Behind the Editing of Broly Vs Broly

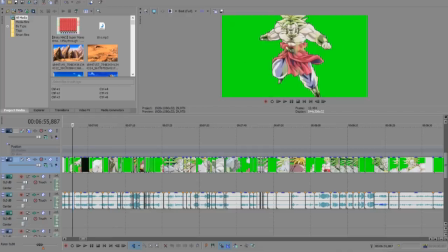(24:54)
Some from Dragon Ball Heroes, the other from movie 8 and 10.
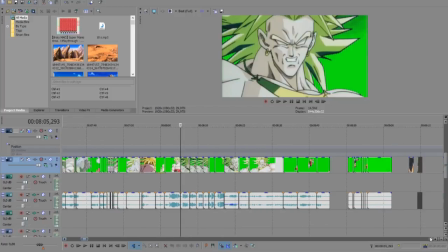(25:00)
this fight can definitely be expanded upon.
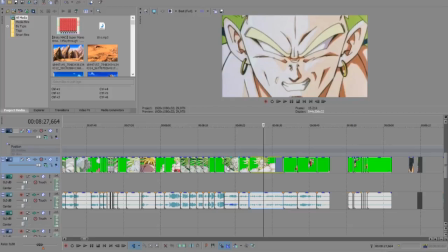(25:03)
And also I know that DBS Broly would become stronger than Broly, the original one, without becoming enraged. But come on, this Dragon Ball, we need to make them transform.
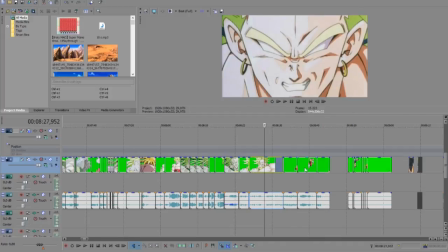(25:16)
Plus, not like this not like he's a pushover as well. And this is what I had for the new one.
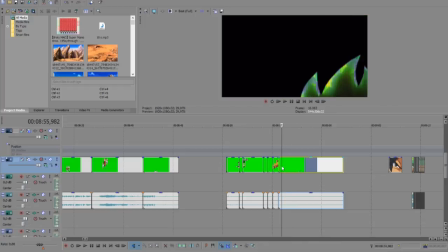(25:25)
Obviously I cannot use this last bits, so this is that basically.
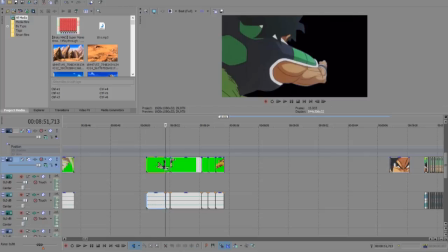(25:32)
Used only this one, this clips.
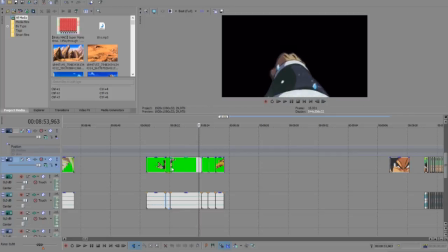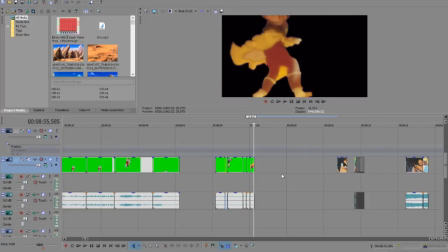(25:43)
Yeah, and this one I added later.
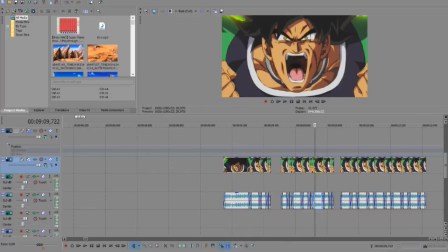(25:47)
This I did the testing to see if it would look good in the transformation. Ended up using it. And that's from the trailer.
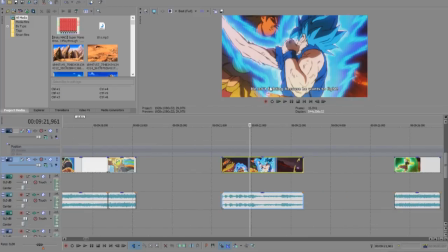(25:59)
They already did a re-download because this one had subtitles.
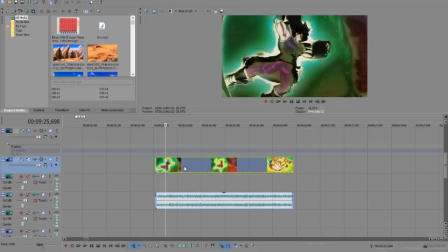(26:02)
This was a test to see if I could use that double energy attack, but I could not because this looks awful.
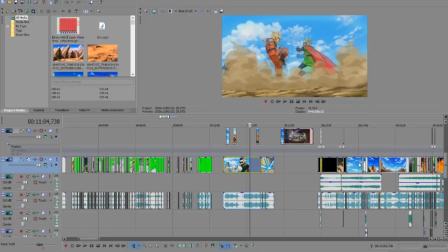(26:12)
The enemy green spring back, the fight that I said, this one's mainly sound effects, only sound effects.
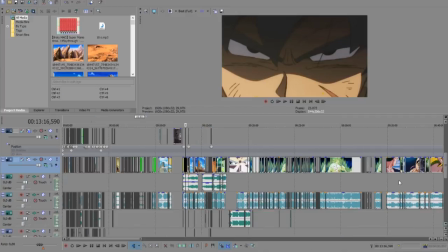(26:19)
More, and this is the video that I actually rendered.
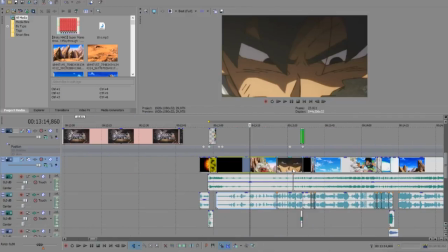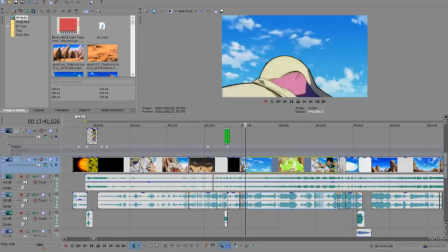(26:28)
The intro, I delayed a little bit of some reaction, some attacks.
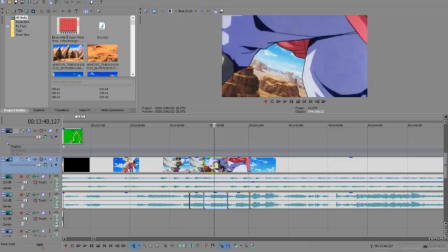(26:35)
Here it's a little slower because, as I mentioned,
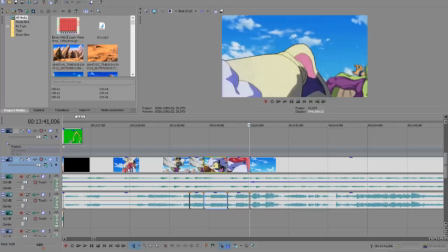(26:38)
when you're editing you don't have a sense of speed unless you keep rendering and such all the time. So I made it a little bit slower.
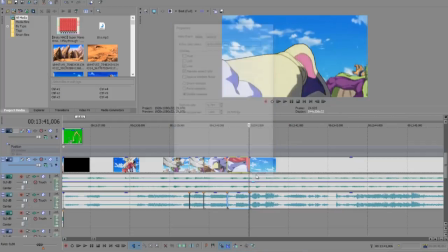(26:52)
Here, 80% of the actual speed, and that happens throughout the video.
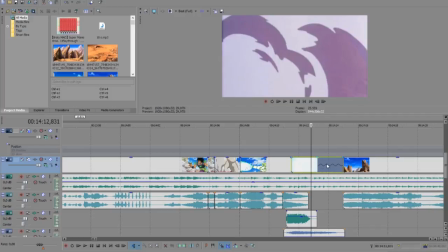(27:01)
Here with the explosion to give it a little reverb, like I said.
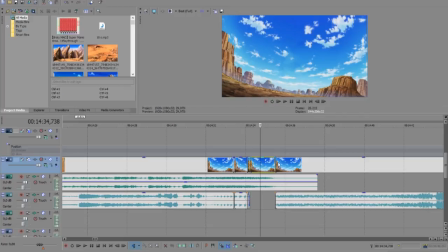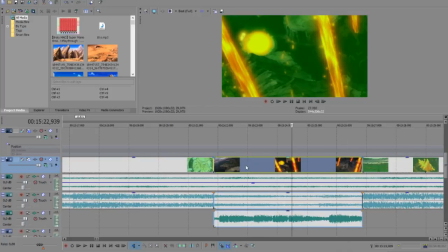(27:11)
Explosion. I added the Resurrection F lava to make it seem more chaotic and extend the transformation, of course.
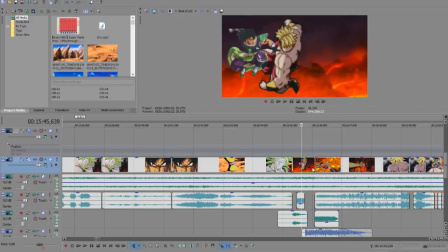(27:22)
White ashes, Zanzaken. Added a punch that I did in the beginning. Ugh. I should have added more of those punches. This one looked very good in my opinion.
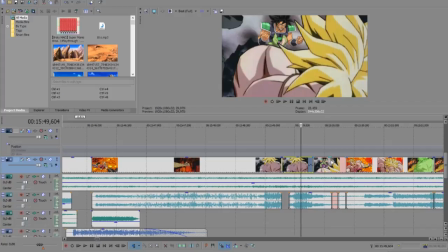(27:37)
We did a little slower, though I think in the final video still did not seem very easy to see what was happening.
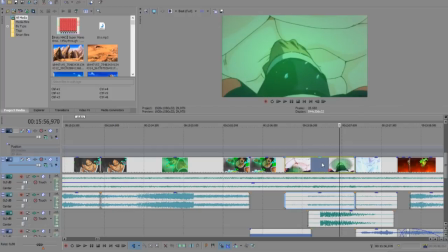(27:44)
This one is the same thing. I did Goku's, you can see Goku's original hand here in some frames. But all in all, I think it fit really well, the way Broly's new hand is animated.
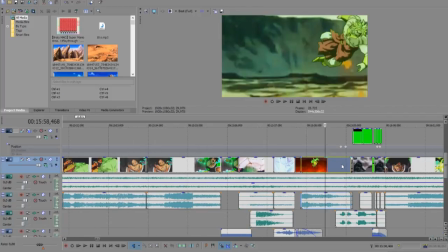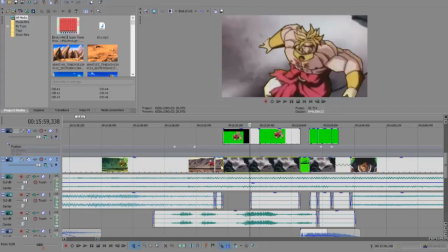(28:03)
Here I extended a little bit, I added the Belly Blast attack.
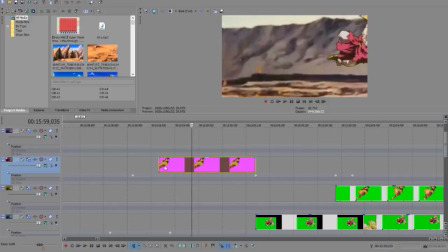(28:09)
So here you put some blur and this PNG image to make it seem like he's dashing.
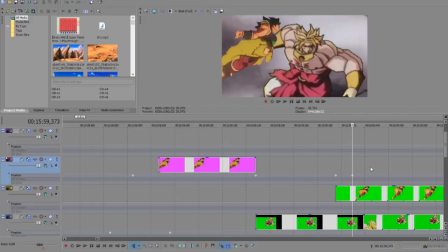(28:16)
Then you change the background and dashing Broly and do the full animation.
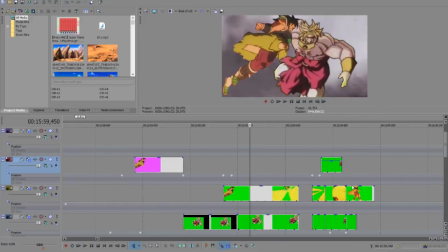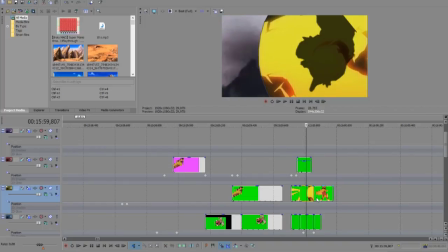(28:28)
Bleh. Oh, and also covering Frieza yet again.
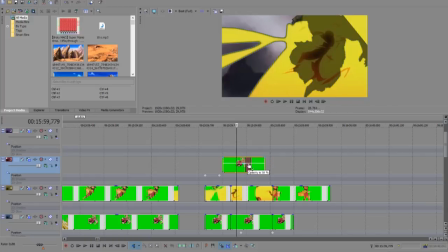(28:37)
I could lower his opacity here, but then you would see Frieza, so yeah.
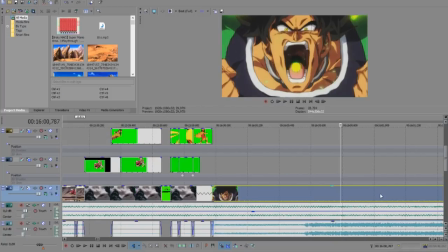(28:45)
Mouth blast.
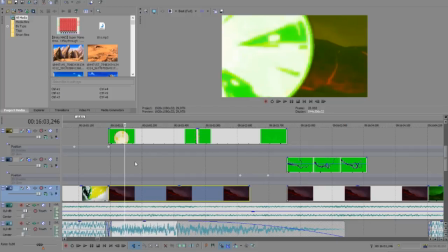(28:49)
I increased the explosion. This is actually a pillar of energy that goes up. Just
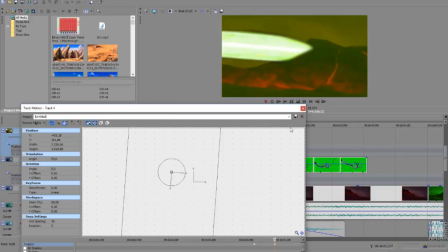(28:57)
swapped it to make it seem like the blast. This little effect before the explosion.